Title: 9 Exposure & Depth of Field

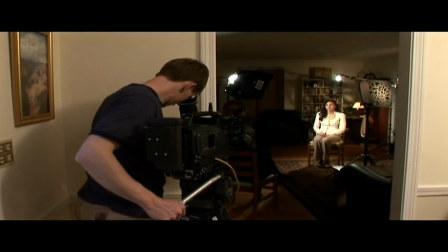[0:10]
Okay, we're just about done with our interview setup, but we're still not ready to roll tape.
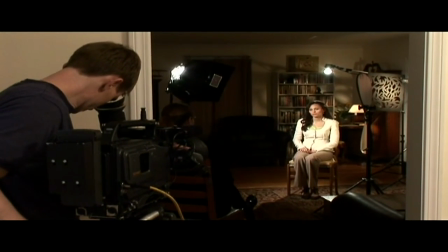[0:14]
Not only haven't we set up our microphones yet, which isn't actually covered in this video, we haven't given any thought to exposure, f-stop, and depth of field. These are topics not usually covered in DVDs or books on video lighting, but controlling exposure and depth of field is nearly as important as the lighting itself and are key components in creating a nice-looking interview or headshot. Now, as I said before, to make this a good-looking interview, we want the subject to stand out from the background.
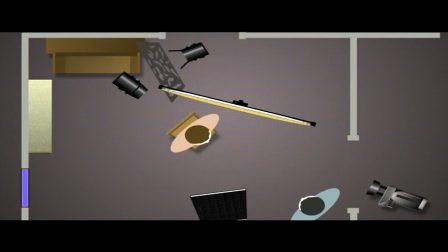[0:42]
One way we've done this is by putting as much empty space as we can between Jamie and the wall behind her.
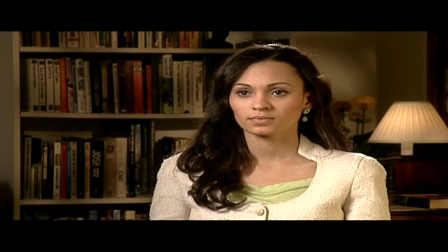[0:48]
A second thing we've done is to keep the background darker than Jamie's face. A third thing is that we've used a backlight to separate her from the background. And the fourth thing we can do is to set the aperture of the lens to the maximum f-stop so that we get the shallowest depth of field possible. We want Jamie to be in perfectly sharp focus, but we also want the background to be as much out of focus as we can possibly get it.
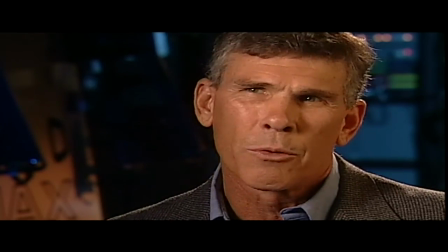[1:13]
When you watch any of the high-end network news magazines, notice that the backgrounds are almost always indistinct and out of focus.
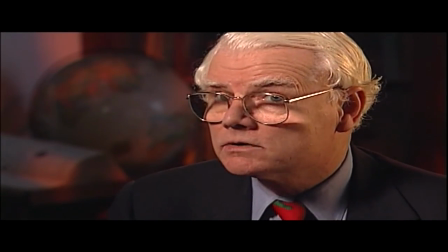[1:19]
That doesn't just happen by accident. To achieve that look, it takes a conscious decision by the cameraman or lighting director to get it looking that way.
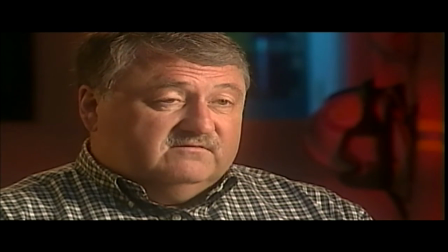[1:28]
Almost without exception, you want the iris of the camera lens to be open to its maximum f-stop in order to minimize the depth of field.
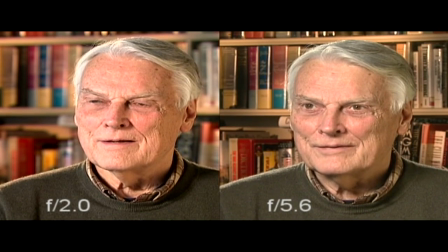[1:36]
Compare these two shots. They are both properly exposed, but one is being shot at f2 and the other at f5.6. Notice how much more of the background is in focus in the shot on the right. That's an example of too much depth of field, and it shouldn't be acceptable in your interviews.
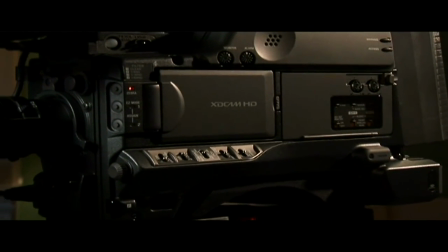[1:53]
It's beyond the scope of this video to go into how to adjust the manual exposure settings on your camera. But for now, just take my word for it that for shooting interviews, your shutter speed should be kept at 60, your gain turned off, and your f-stop set within a stop or two of the largest setting. Unfortunately, that might or might not give you a correct exposure, so if not, what do you do next?
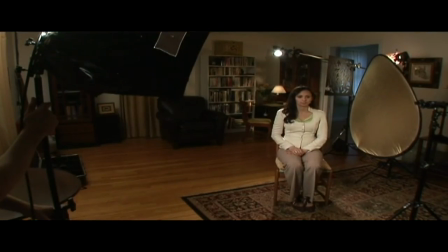[2:17]
Well, if your shot is underexposed, then you'll need to move the key light closer to the subject to get more light on the person.
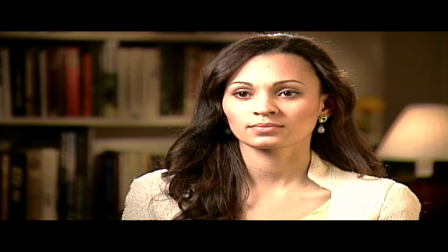[2:24]
However, a much more likely problem is that your shot will be overexposed after you open the iris all the way up, and there are several ways of fixing that problem. But remember, our goal is to use the largest f-stop to minimize the depth of field, so irising down is not an option. Also, we don't want to change the shutter speed of the camera either. You don't really want to use the shutter speed on a video camera to control the exposure, because a faster shutter speed will have unwanted side effects whenever there's motion in the frame.
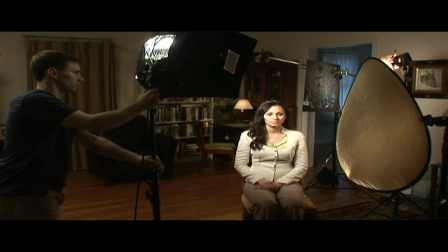[2:54]
The first thing to do is to try to move the key light further away from the subject.
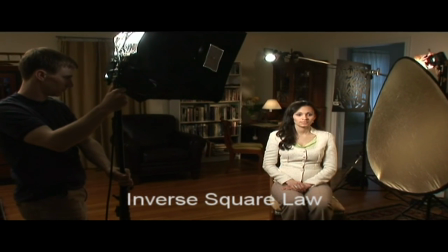[2:58]
Did you know that if you move a light so that it's twice as far away from the subject, the intensity of the light striking will drop by 75%?
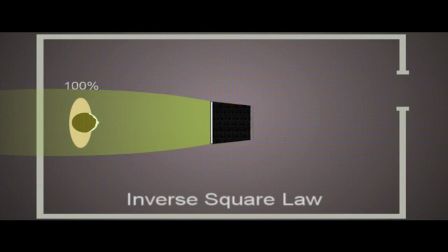[3:06]
You might think that doubling the distance would make it half as strong, but that's not the way light works.
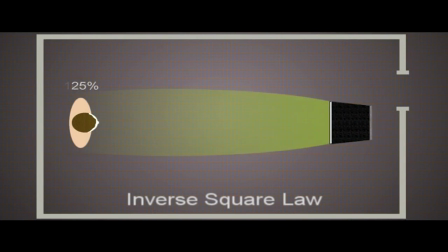[3:11]
If you double the distance, the strength of the light will be 1/4 what it was at the first position. That's a big difference and will usually be enough to solve most overexposure problems right there.
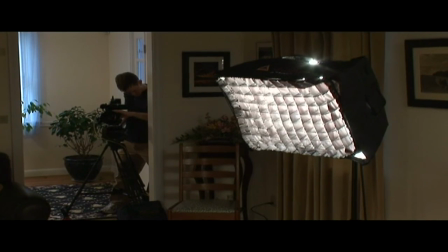[3:22]
You can also try putting a lower wattage bulb in the key light.
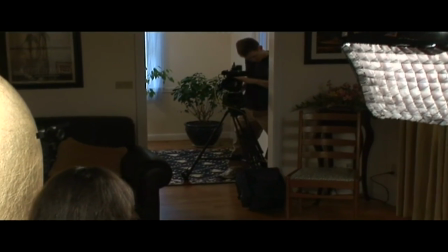[3:25]
For example, if a 700 watt bulb is too intense, try a 500 watt or even a 300 watt bulb instead.
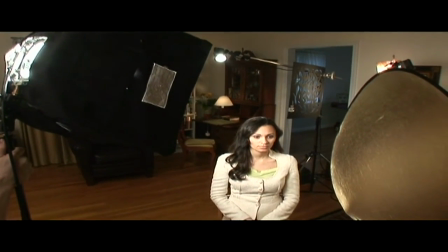[3:32]
Another trick is to change the angle of the key light so it's not shining directly towards the subject's head.
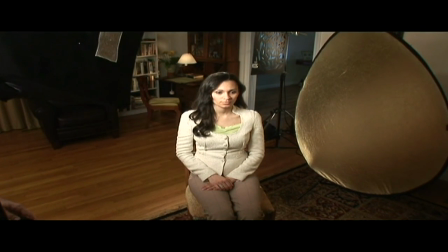[3:38]
Rotate the softbox a few degrees so the bulk of the beam is passing in front of the person's face and only the trailing edge of the light is actually hitting them.
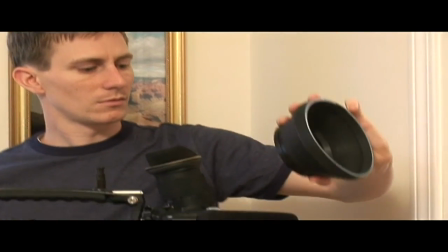[3:47]
You can also use neutral density filters to cut down the amount of light entering the lens.
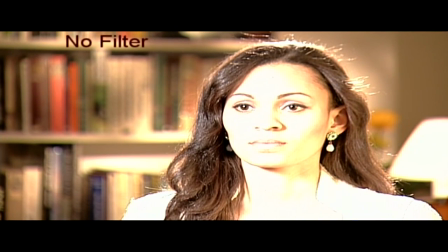[3:51]
It's like putting sunglasses on the camera. You can either use the built-in ND filter of the camera or a glass filter in front of the lens as we are doing here. And finally, on some cameras you can actually program the gain switch to a negative setting, thus making the camera less sensitive to light. You're probably used to using the gain switch to shoot in low light, but on some cameras you can do just the opposite in bright light.